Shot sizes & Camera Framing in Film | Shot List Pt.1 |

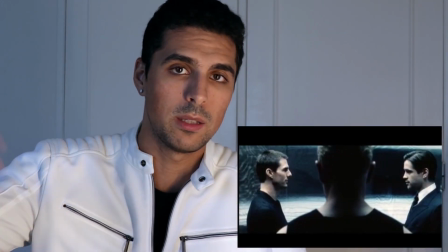(8:11)
If we have two characters and a third one somewhere in the background or in the foreground blocking a little bit of the shot, this is called a dirty two shot. When it comes to the perspective, there are three options. You have the over the shoulder, over the hip, and also the point of view. An over the shoulder shot is when we're capturing a scene of a character and we have a visible shoulder of the second character in front, or in the foreground of the shot. Now this shot is considered to be a hybrid, meaning that it can work as a one shot or a two shot.
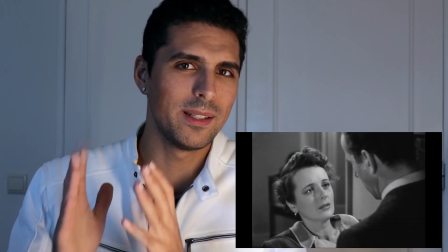(8:41)
With one shot, it means that we can be focusing only on one character and we will have always the shoulder in front, the foreground, for example.
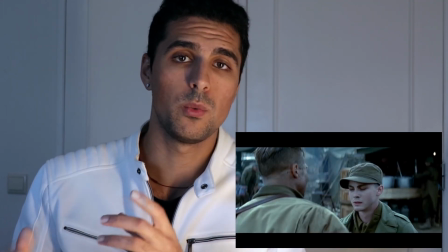(8:49)
And a two shot is when we have two characters and we'll be just jumping between one shoulder and another one. And the good part of this shot is that it gives us a more personal feel, so we can first of all see not only the perspective of each character,
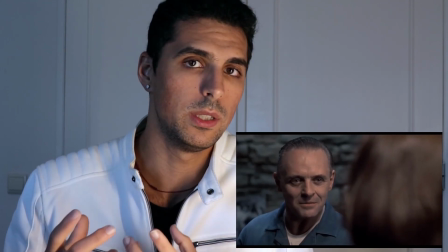(9:02)
what they're seeing, but also we feel more included in the conversation itself. At least that's what I feel. Now the over the hip is pretty much the same, just we are lowering the camera down to the hip level of the person in the foreground.
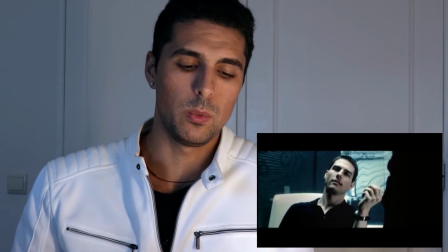(9:18)
The effect of this is that when we have one person sitting down and one standing up,
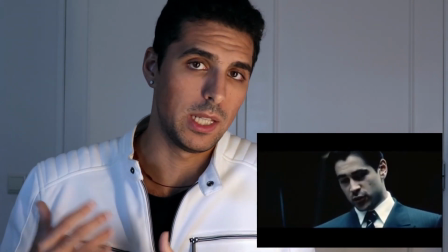(9:23)
we can also create this imbalance in the power. In other words, the person standing up has more power than the person sitting down. So this is something that we can play around. Then we have the POV, the point of view. This is when we assume the position of the character. So we see what the character sees. This can also be a character, an object, or a ghost, anything literally. and we basically experience what they are experiencing.
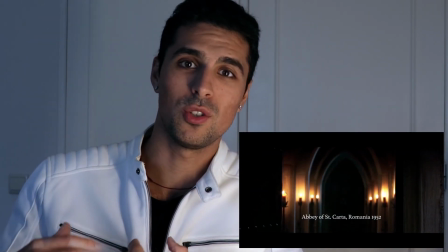(9:51)
And I really love this shot, especially in scary movies, when we assume the position of the ghost that is haunting or the victim that is being haunted by the ghost.
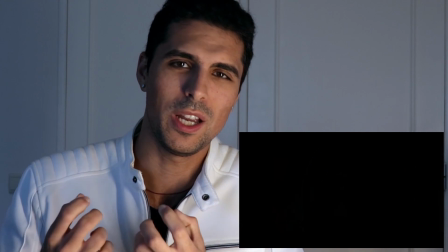(10:00)
It just creates way more tension as we are feeling as an audience what they are feeling. Absolutely love this one. And finally, we have the insert shot. This one is more technical. It usually is associated also with like close-ups, but it can also be a medium shot. It basically features any object or item that further develops the story, and it's something that maybe the audience will not notice, or perhaps this object has a lot of meaning and we want to underline this by actually featuring it.
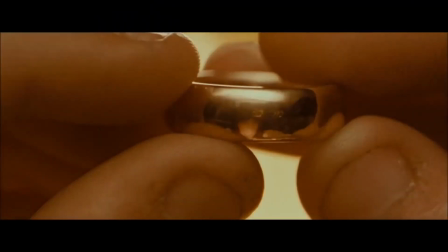(10:30)
A classic example of this is the Lord of the Rings ring. When you see the ring with the inscription and as it glows and speaks to you,
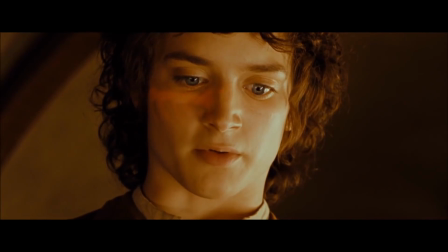(10:37)
you just know that this ring is special compared to all the other rings that exist in the world.
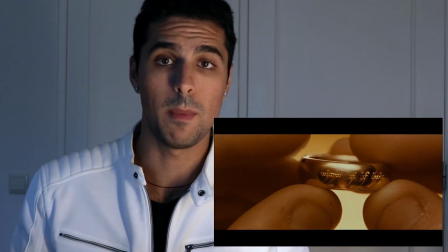(10:42)
Now there's also different ways you can present the insert shot. You can present it from a POV standpoint, from a third person, from the top. It really depends on your own creativity. And that's pretty much it when it comes to the shot sizes and the framing. I hope you found this information useful. Enjoy the video, do drop a like, consider subscribing, drop a comment down below also. It would be really nice to talk to you guys. Thank you for watching, and I see you in the next one, where we will be continuing to exploring the other shots that exist. See you in the next one. Пока.